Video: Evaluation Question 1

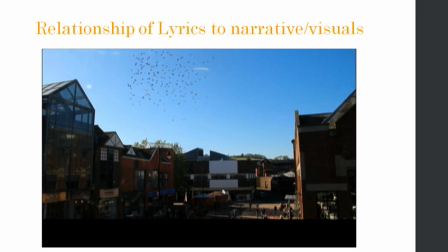[0:04]
Goodwin's rule, which says that there should be a relationship between lyrics and visuals, is a popular convention which is followed amongst many real media products. We also followed this rule in our music video and developed it by using Barthes narrative codes theory. We linked the lyrics, "I could almost fly," with the footage of birds flying, in this case the birds signifying flight or freedom.
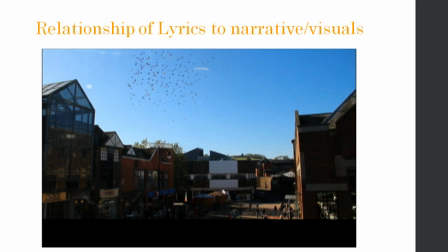[0:24]
Having animals used as symbols or signifiers, linking to the lyrics in such a way,
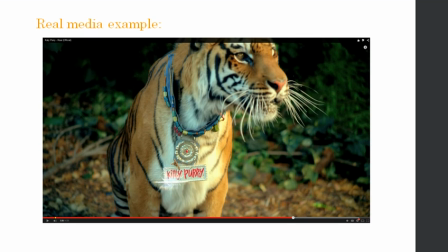[0:29]
has been used in real media products, for example, Katy Perry's music video Roar.
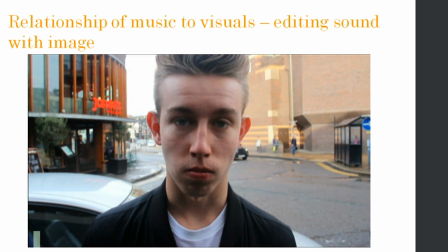[0:34]
Linking music to visuals in a music video is another extensively used rule of Goodwin's. We followed this media convention many times throughout our video. A good example of how we edited sound with image is seen in this shot. Here we used a series of fast, repeated jump cuts,
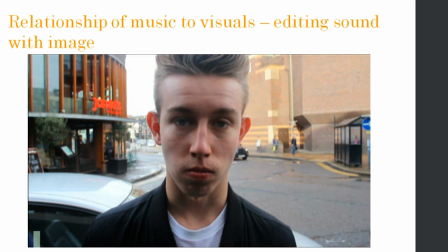[0:50]
which flicked between the vocalist in the narrative location and him in the studio location where we shot the band performance. The jump cuts played to the beat of the drums, creating a very smooth and engaging transition between the narrative performance shots and the narrative.
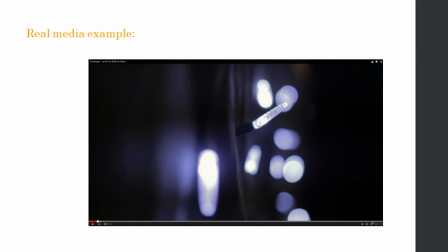[1:06]
A similar example of music being linked to visuals is seen in Let Her Go by Passenger, where the lights flicker to the song notes.
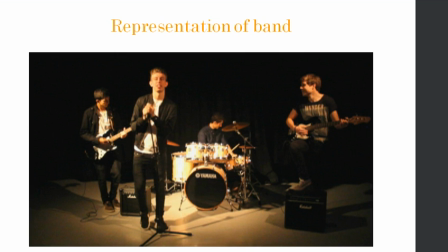[1:16]
Following the Goodwin's rule, which says that the music video should demonstrate genre characteristics, the way we chose to represent our band very much follows the conventions of our genre. Indie rock and rock music videos are very performance-based, as you can see in Who Needs You by the Orwells, for example.
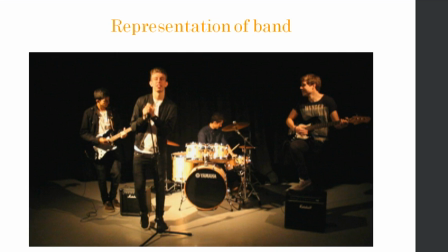[1:32]
For this reason, we chose to include a variety of band shots, performance throughout our video. However, we decided to develop the way the main artist is represented by having him as a character in the narrative parts as well as the video.
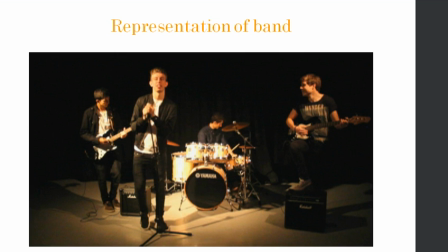[1:48]
I think having the vocalist as a character helps to strengthen the link between the music, lyrics and narrative.
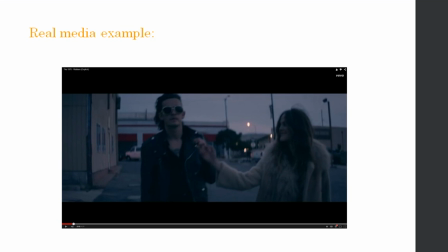[1:53]
We see examples of this being done in our genre in real media in Robbers by the 1975.
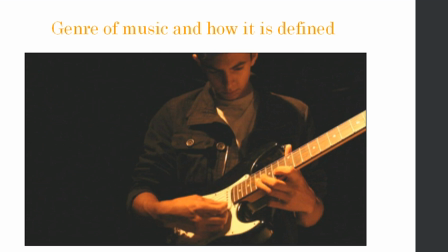[2:01]
In our music video, genre is defined by its indie style of cinematography and editing. You will see that in most indie rock music videos the lighting is low-key and the image looks faded or edited with a filter,
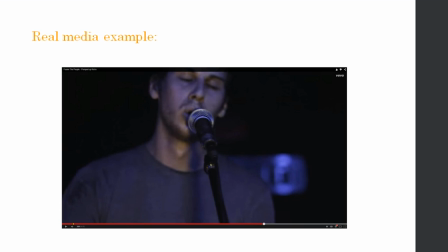[2:16]
like in Pumped Up Kicks by Foster the People, for example. We tried to recreate this editing style in our product. We also focused on the costumes in music videos from similar genres.
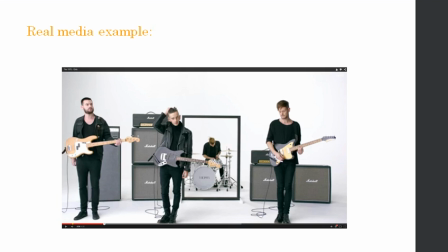[2:28]
We found most to be stylish jeans and jackets with laid-back style to them, for example like the 1975's or Arctic Monkeys.
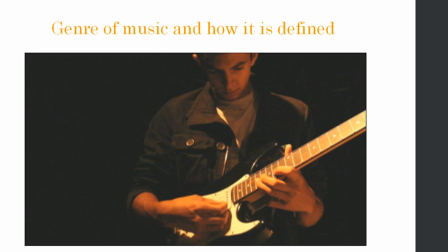[2:37]
This shot taken from a music video is a great example of how we sought to encapsulate these indie rock conventions.
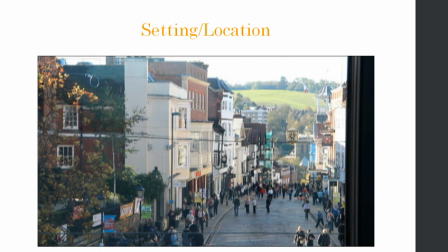[2:47]
For setting and location, we chose an urban city centre, as you can see in this still. Urban locations are usually a chosen setting for music videos in our genre or similar. An urban setting fitted perfectly not only with our genre conventions, but with our music itself.
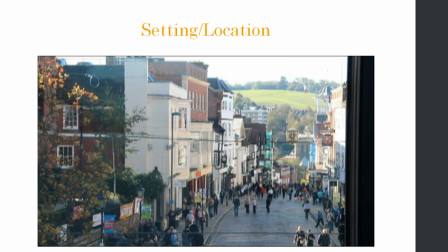[3:04]
The artist talks about how he feels in the lyrics, and his emotions came across as if he routinely feels that way. That's why we chose to put him in such a common everyday setting, just another day feeling trapped in emotional conflict.
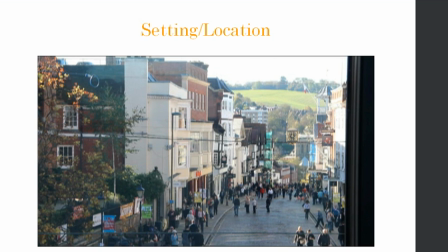[3:20]
I feel we developed the idea of using a city to look trendy and urban, like we see in most indie rock music videos, for example Pompeii by Bastille.
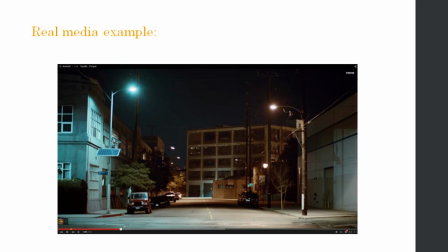[3:29]
We took it further by adding a deeper meaning to the setting and linking it to the lyrics and mood of the song.
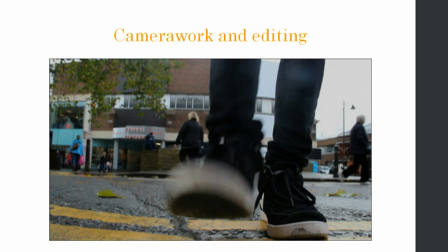[3:40]
In our music video, we incorporated interesting camera work and editing to create an interesting effect. A great example of where this can be seen is in this still. Here we positioned the camera at ground level so we could only see the artist's feet as he approached the camera.
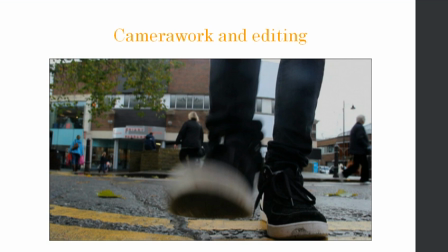[3:55]
As he approached the camera, his foot moved over it and it created a shadow. When editing, we faded the shadow to black and faded to the next shot, creating an interesting match-on-action transition. This form of using a blackout or black screen for transition is seen in many other music videos, for example Stevie by Kasabian.
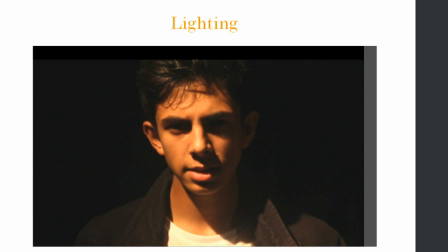[4:20]
In most rock music videos, the image quality is edited to look darker and sometimes faded or washed off with a filter. We kept the convention of our genre in mind when filming and editing our footage, especially in the performance-based shots. We made the lighting dimmer and the overall image darker, as you can see in this still.
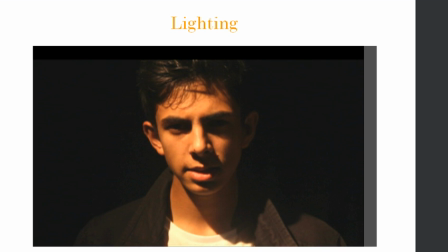[4:36]
We achieved the image quality in this still by using the stage lights in the drama studio and manipulating the image using the color correction tool on Final Cut Express.
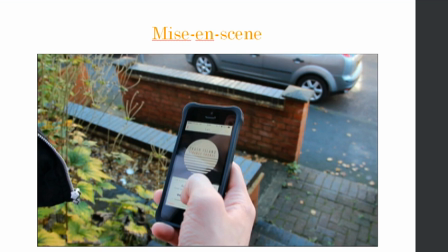[4:47]
Common mise-en-scene features of the indie music videos include laid-back but trendy clothes, urban settings and instruments. In our music video, we followed through with those conventions to a large extent all throughout the music video. We decided to develop the idea that artist is going through its urban routine just like any average individual, in
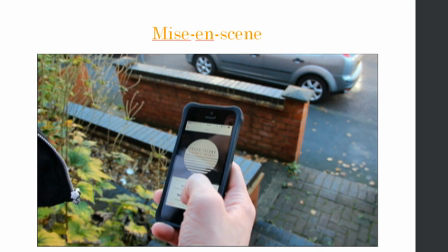[5:05]
the hope that this would appeal to the audience by making the artist easy to identify with. To do this, we worked on an intro to the music video, using everyday mise-en-scene objects, for example, shoes and a phone, and the artist getting ready for his day and pressing play on his music player after he leaves the door,
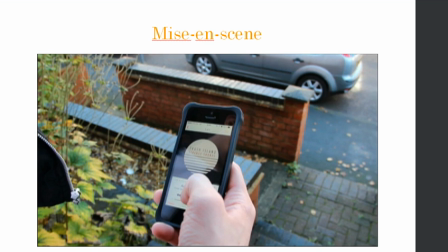[5:21]
which is illustrated in this shot. This was interesting because it makes it look like the artist is listening to the music like his audience is.
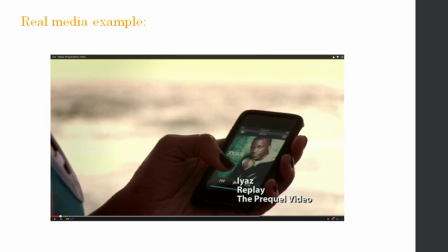[5:30]
This technique has been used previously in other videos, mostly of other genres, like Replay by Ayaz, for example.
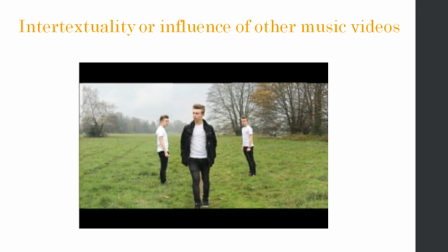[5:39]
We have followed Goodwin's rule of intertextuality in our music video. After listening to the lyrics more attentively, we decided to illustrate the artist's emotion about himself and his distressed situation, using a clone of himself, using split screen.
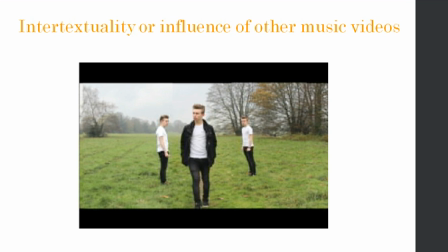[5:53]
This links to the popular idea of split personality and other self, which we see in many films, books, stories, etc. nowadays. This split personality is usually portrayed as the good and the evil side of the person.
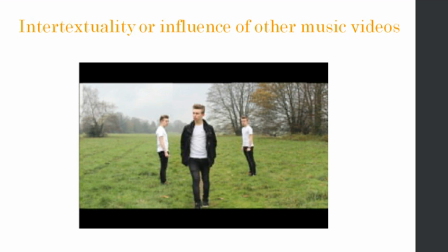[6:06]
However, we developed on this by having a free and a trapped clone instead. We did this because the lyrics talked about freeing oneself and feeling trapped, so we chose freedom and captivity as our binary opposites, and the Levi-Strauss binary opposites rule. I think including the clone made the narrative a lot more interesting and engaging.
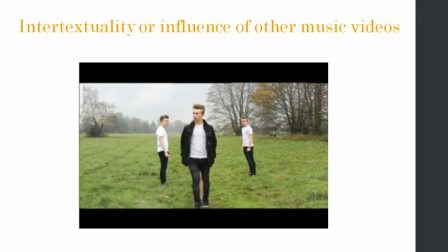[6:25]
This idea of using a split screen to see two characteristics of the same person can be seen in Talking to Myself by Cryptic Wisdom.
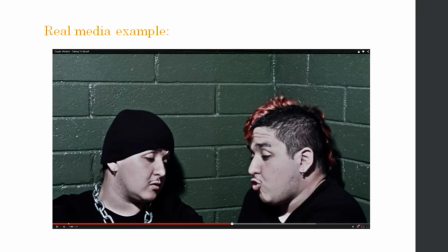[6:33]
This is a good example because they also use it to illustrate inner turmoil.
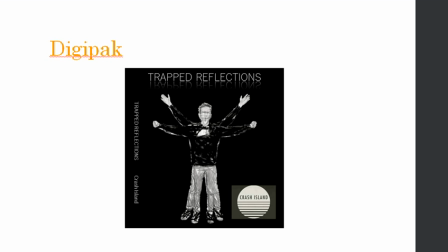[6:39]
Our digipack is fit for our genre. This is because indie rock cover art is usually abstract or artistic. Much like this genre stands out from other genres, the cover art stands out from a simple band shot or the main artist posing. Our cover art idea was based on the symbolism of the lyrics and footage in our music video.
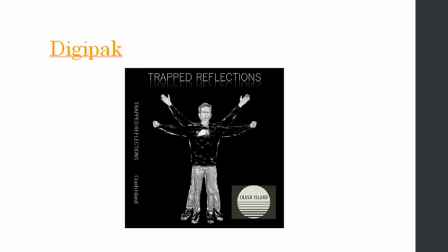[6:58]
As you can see here, Matt standing as the artist, like Da Vinci's Vitruvian Man,
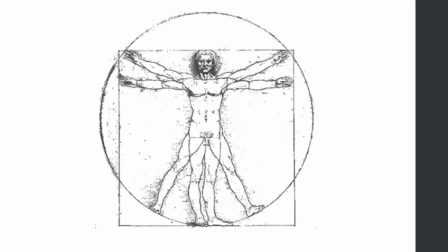[7:03]
linking to the two different parts we see of the artist, which is also Goodwin's rule of intertextuality.
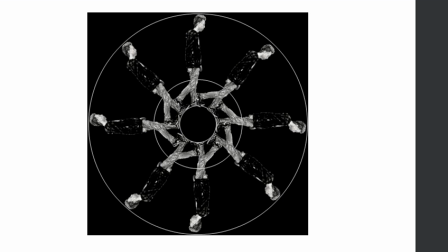[7:11]
Or here we see Matt walking in an endless circle, linking to the feeling of being trapped.
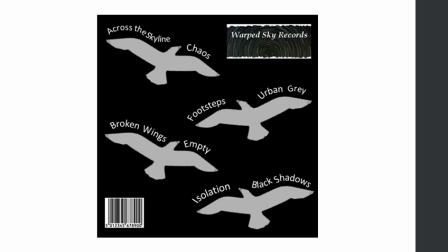[7:18]
Or here you can see how we used birds to link with his feeling of freedom, for example.
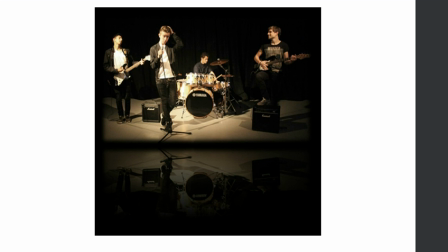[7:23]
We did include a picture of the band on the inside, as it also suits the genre to portray the band in live performance.
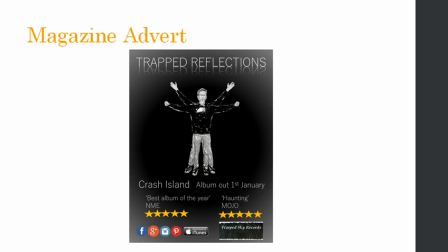[7:32]
The colours and styles we used here on the mood of the album and song, dark, symbolising feeling trapped or lost, and the sketchy lines symbolise the feeling of confusion and inner turmoil.
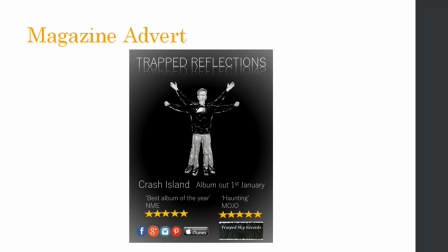[7:47]
For our magazine advert, we chose to use the same design as the front cover of the digipack. This happens widely in real media. It is useful to have the magazine advert feature the same design because it makes it easier for potential buyers to identify it at the shops or online.
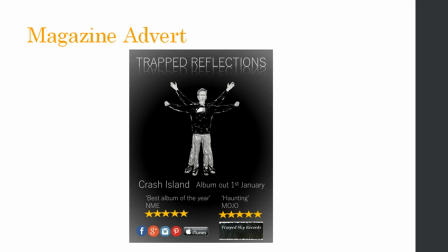[8:04]
They may not realize that the magazine advert is marketing a certain album if the two look too different or have no connection.